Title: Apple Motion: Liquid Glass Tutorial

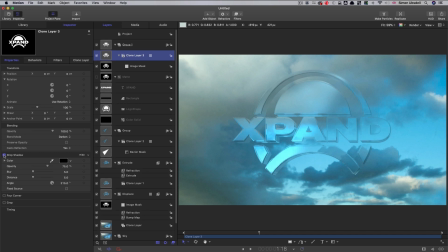469s
You can see when I turn the drop shadow on it's creating that a little bit more kind of definition so let's just adjust that a little bit let's have 15 for the blur that's maybe just four for the distance it just wants to be quite a subtle effect and let's also go for
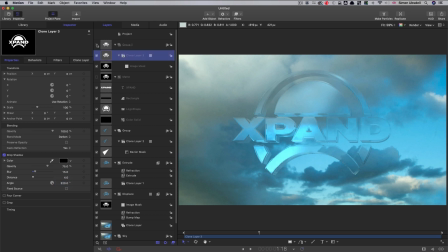486s
320 on the angle so I'm really not overdoing that but as you can see it just helps to pull it out a little bit more and I've renamed that group drop shadow so there's another thing I'd like to do here so it's not just sort of straight kind of CG look,
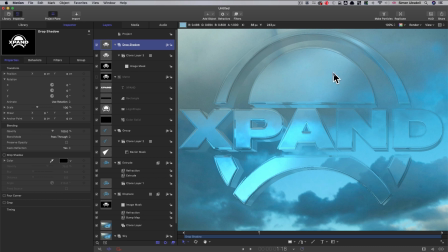501s
and that's to add a little bit of texture into this kind of glass or whatever we're considering it to be. So to do that I'm going to come down into my base displace group there, and I'm going to import the element called dirty glass,
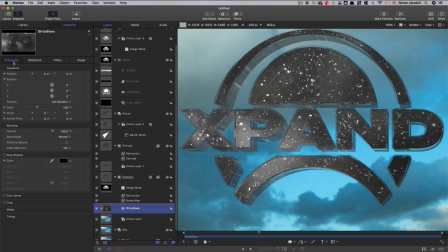515s
and we will set its blend mode to add.
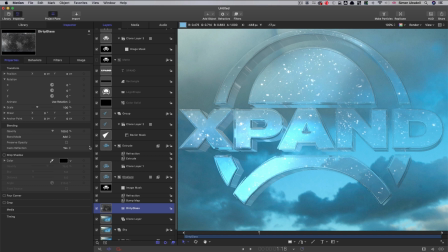521s
And you can see it's giving us these kind of speckles in the glass. Obviously we don't really want that kind of level of opacity. So let's go down to about 10 for that. And just that extra little bit of hint of something happening in the glass really helps it, I think. And I'm also going to add generators,
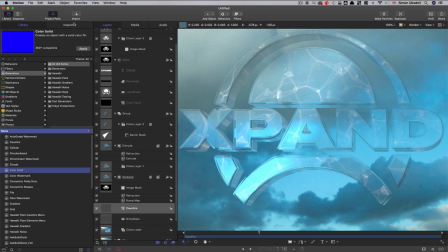540s
caustics, bring that in above the glass like that, come to the inspector and set the speed to zero for that. And again, let's set the blend mode to add, and then just knock that way back to about 20%.
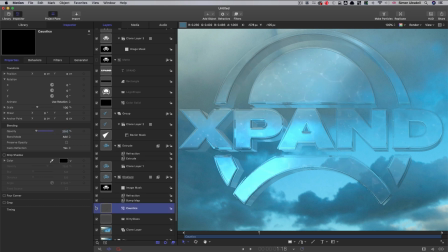556s
And again that just gives us a little bit of kind of textural interest inside the glass. So I want a little bit of movement on both of these elements and to do that I'm going to come to the library and grab the cellular and bring it in there.
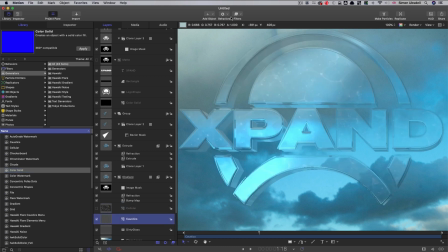571s
Let's turn it off, we don't need to see it. And to the caustics I'm going to add filters, distortion bump map, come to the inspector and use the cellular as the source for that.
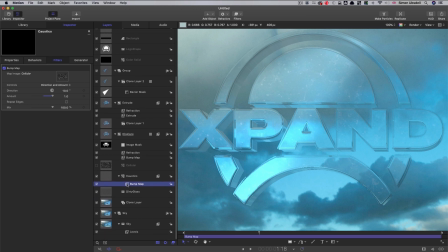585s
Bring the amount up to one and then I'm going to copy that onto the dirty glass by holding down the alt or option key. I'll drag it onto the dirty glass. And now if we press play you can see we've got a little bit of sort of just
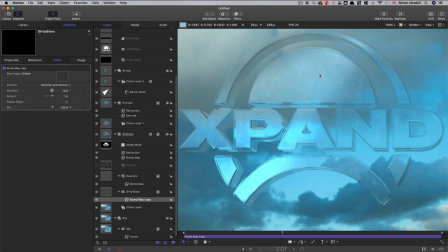601s
a little bit of movement in those elements and that's going to be just a little bit better I think. Always try to add some kind of organic textures into this kind of work, even if you want it to look quite slick and CG.
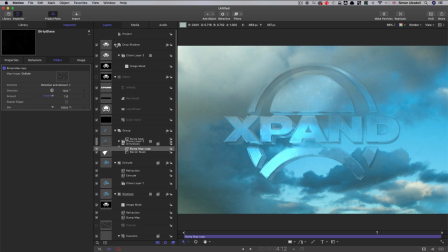614s
Okay, I think we're probably ready at this point to add a camera. So what I'm going to do is close down every group, pretty much. I like to close down every single group. I'm going to make a new group at the top, and I'm going to put everything apart from the sky into that new group,
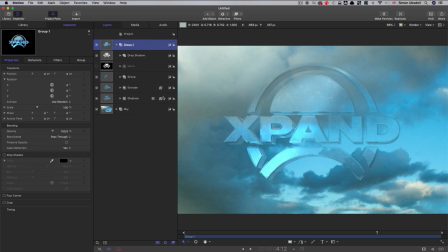632s
and I'm going to turn it to 3D. So then we can safely add our camera. So object camera and I'm going to set the angle of view to 90. Get a little bit more dramatic effect on this and come over to properties and let's set the x rotation to 12 degrees.
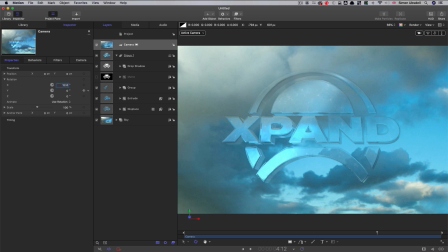652s
So we get that effect of slightly looking up on it. Then what I'm going to do is I'm going to add behaviors camera sweep And we don't want to go too far with this, so I'm going to go from 5 to 15.
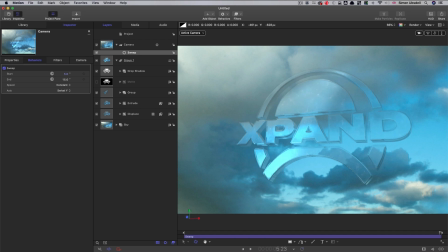668s
And then what we need to do is, because the extrude is not going to look right, the extrude needs to change in appearance as the camera rotates, is we're going to come into that group with the extrude in it, and we're going to set the extrude distance to 0,
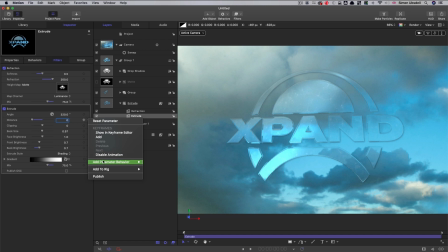685s
and then we're to right click, add parameter behavior link, we're going to select the camera, and the source parameter is going to be properties transform rotation y.
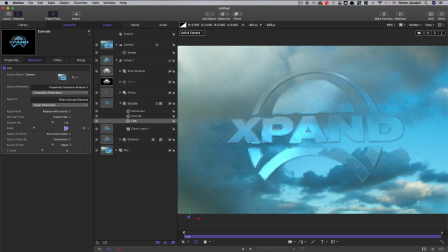701s
And we're going to have a scale of 6 and a y offset of 10. So now as the camera rotates we see around the corner, and that's not absolutely perfect, but it's more than good enough to fool the eye.